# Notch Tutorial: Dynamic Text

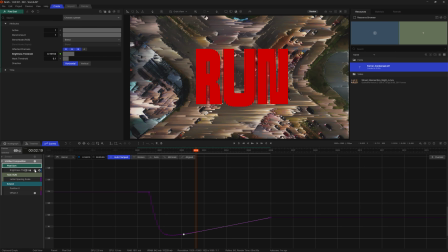One last trip to the curve editor. I'll set the interpolation mode here to linear for all of these keys, as I just want some clean value changes here. Cool. Next, I think the background video is still a little bit too visible when the text comes in and it's clashing a bit.
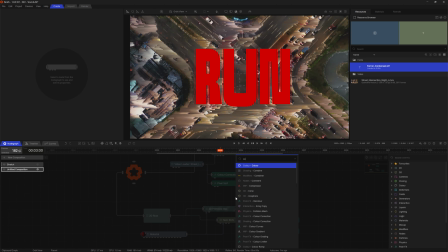I'll add another color correction node and set it to apply after the pixel sort.
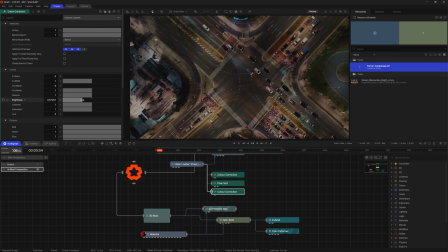I'll pull the brightness down a bit, as I think that creates a nice separation between the text and the video behind.
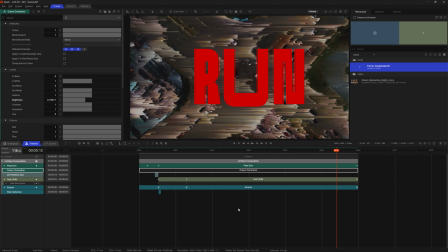I don't want to apply on the first frames though, so I'll jump to the timeline for a final time and cut its active to a frame before the text appears.
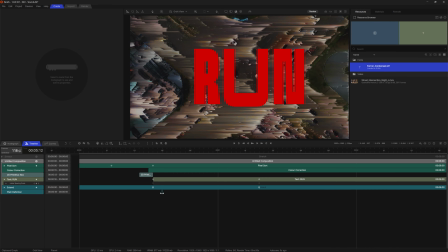All this staggering of effects helps the whole look feel a little more like a transition and not a hard cut. Finally, the text animation feels just a hair too smooth for a glitchy effect,
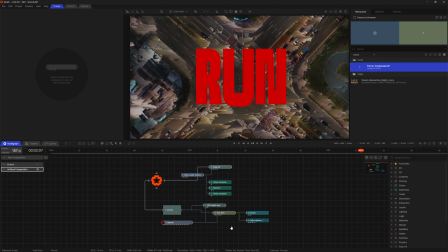so I'd like to drop down the FPS for just that look but leave the video updating real time, which is perfect for the frame buffer node.
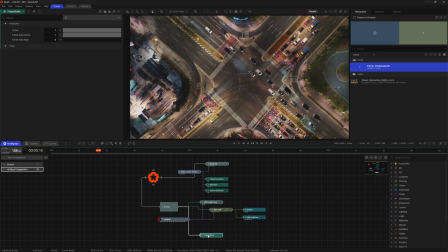This node captures a frame at a rate specified by the frame grab rate property.
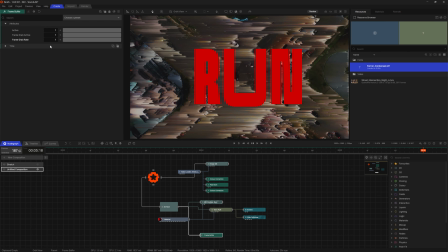The value is per second, so a value of 1 equates to grabbing 1 frame every second. Now that's horribly slow. I think I'd like a rate closer to 15 frames per second, which is easy to convert with the simple formula of seconds divided by frames.
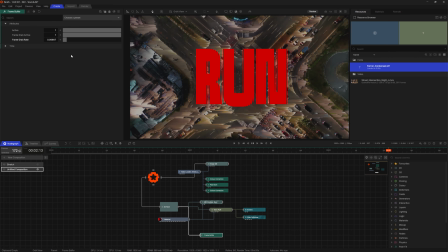So 1 second divided by 15 frames. And that's everything I wanted to cover today. I hope you got some cool ideas for how to make your own glitchy text effects, with the timeline and deformers doing a lot of the heavy lifting today. Thanks for watching, and I'll see you in the next one.